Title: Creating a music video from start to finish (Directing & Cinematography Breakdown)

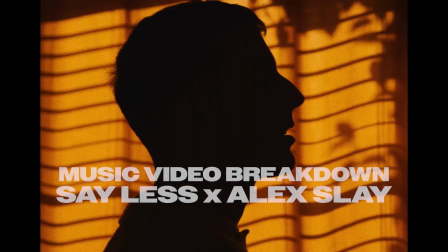0:00 What's up everybody? Today we're going to be watching Say Less by Alex Slay. It's a music video that I shot and it's one of my favorite ones that I've ever done.
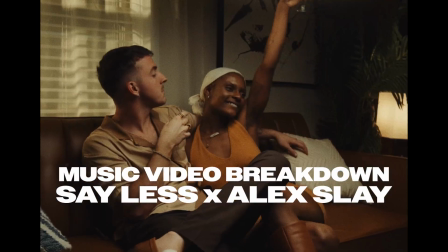0:06 So we're going to go scene by scene and break down why I made some of the decisions I made in the directing, the compositions, the lighting, the edit, the color, the blah blah blah blah blah blah blah. Alright, let's get to the video. So how I kind of worked on this one was I created a visual treatment, scene by scene, of how I could see it, and basically a full-on concept.
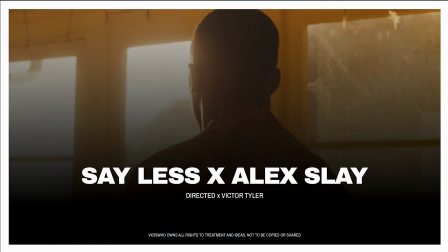0:24 I'll put some of the treatment slides up on the screen so you can see what I'm talking about. I'm not going to go full in depth and talk about it, but I will be referencing it throughout this video. If you're interested in a video where I go through all my treatments and kind of show you what the treatment was versus what I shot, leave a comment and I'll get that video to y'all soon.
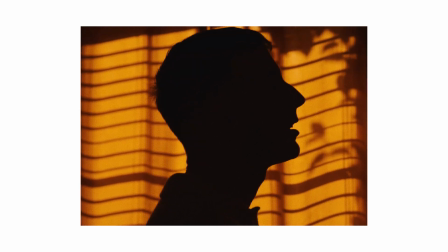0:41 So in this scene, as you can see, it's clearly a silhouette. And that's something I treated within the treatment.
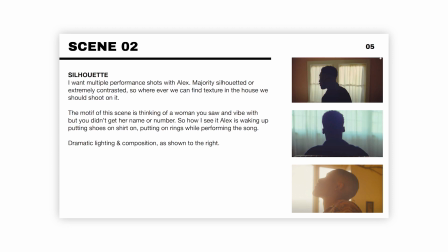0:46 I wanted a bunch of silhouettes in the video and they were all going to be performance shots for the most part. The story behind this is we actually didn't even plan this shot out. We didn't light it. We didn't do anything. Alex walked past the room. He saw that, whoa, there's a light coming in through these curtains. It's super dope. It made the room really orange. So I was like, that's sick. Let's go ahead and shoot that before we do anything else. So I told him to stand in front of the windows.
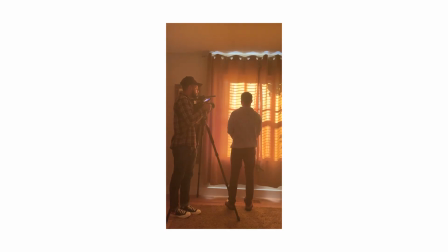1:10 We did it a couple different times. At first, we did one where he was facing out the window. I shot that, didn't really like it too much.
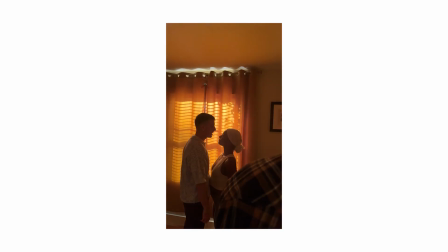1:16 And then we did this direction where he's parallel to the window so we could see his lips, we could see his movement. The direction of this was to do a lot of movement so we can see what you are doing. Let's see you mouth the words.
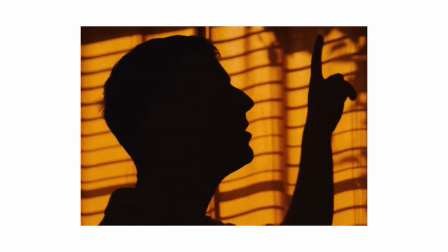1:28 Let's see you vibe a little bit. Let's see you 1, 2, 3. Let's see you be a little bit animated in this. Just to bring that vibe to it. Cause you know, it's a dancing song. You know, it makes you want to move. It's a summertime vibe. You know what I'm saying? So it's like with those type of songs, you have to get the vibes right. That little movement. You at the club, rooftop, there's some palm trees behind you, you know, that type of vibe, you know what I'm saying? Composition. So the composition, like I kind of already touched on that, in order to get this full effect and kind of make the scene look pretty flat, I shot on a 70mm lens. And the only reasoning behind that is because if I was to shoot on like a 16mm or 24-35, you would probably see the edge of the window.
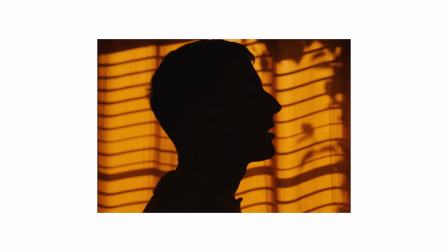2:12 This is, you can tell it's a window, but at the same time, it's kind of makes it a little bit of abstract. You know, you got the lines going across it, you got the leaves coming out. You can assume that it's a window, but I just wanted to make sure that I compressed it and made it as dynamic as possible, you know, especially with this orange color that's just shining through everything. I saw that it was kind of getting stale, you know?
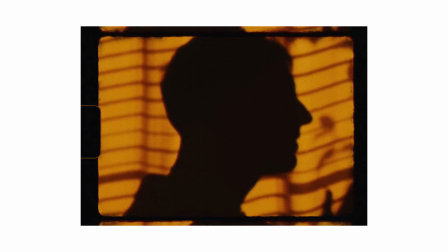2:33 So in a lot of it, I either put a Super 8 preset on it to where it make it look more film-esque,
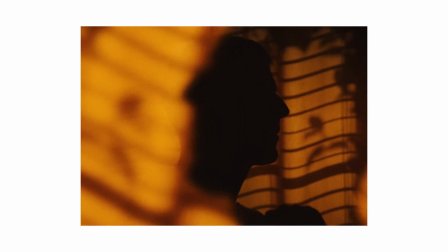2:39 I guess, or kind of started playing with transparencies, the blend options,
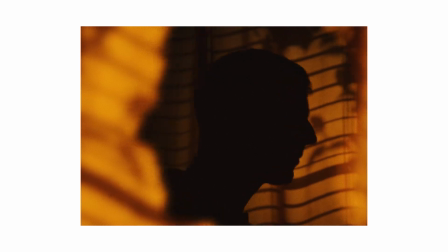2:44 scaling up and down and overlaying, you know? We got the original video, then I duplicated that layer, scaled it up a little bit and put a transparency layer on it and flipped it.
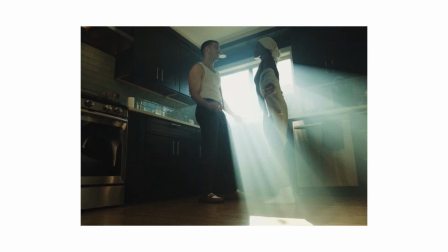2:54 That's all that is. So the kitchen scene, I treated it like I knew the vibe that I wanted.
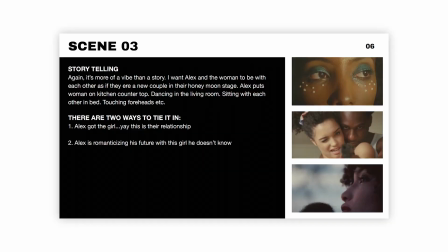2:59 I didn't know that we were gonna shoot in the kitchen until we got to the house.
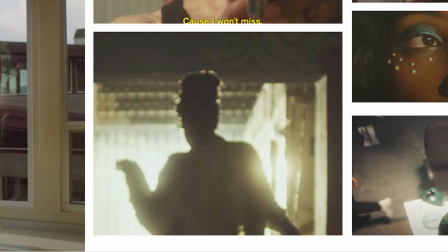3:02 You know, I scouted the day I got there that we were shooting and I was like, okay, the kitchen would be a perfect place to get this type of shot. I saw that this was a dope area and it would be perfect for this early morning vibe. And that's kind of what the direction of it was. The look that I wanted was early morning. Their favorite song just came on, so they're dancing in the kitchen. They know the words, so they're singing it to each other. They're dancing around. If you have a significant other, there's those moments where y'all are just acting stupid with each other. How I portrayed it on the screen and shot it on camera is kind of the feeling that I get when I do that with my wife, you know?
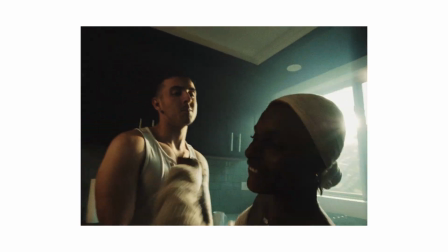3:40 So I really just wanted to make sure that that came through. Let's talk about the lighting.
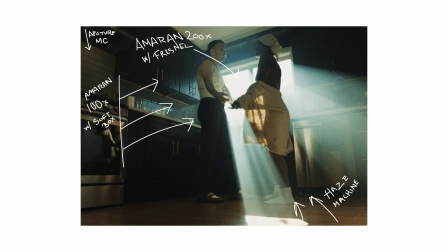3:43 Right outside that window is a 200x Amaran with a Fresnel on it pointing directly in harsh light. It's supposed to be early morning, so we want that light through the window. And that's really what's doing all the work. On the other side, to fill some of that shadow in and some of that harshness in,
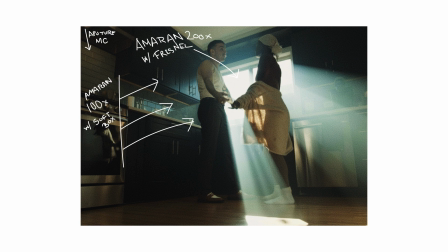3:59 we got a 100x with a softbox on it, pushing back the light into their face. So you can kind of see that in some of the frames.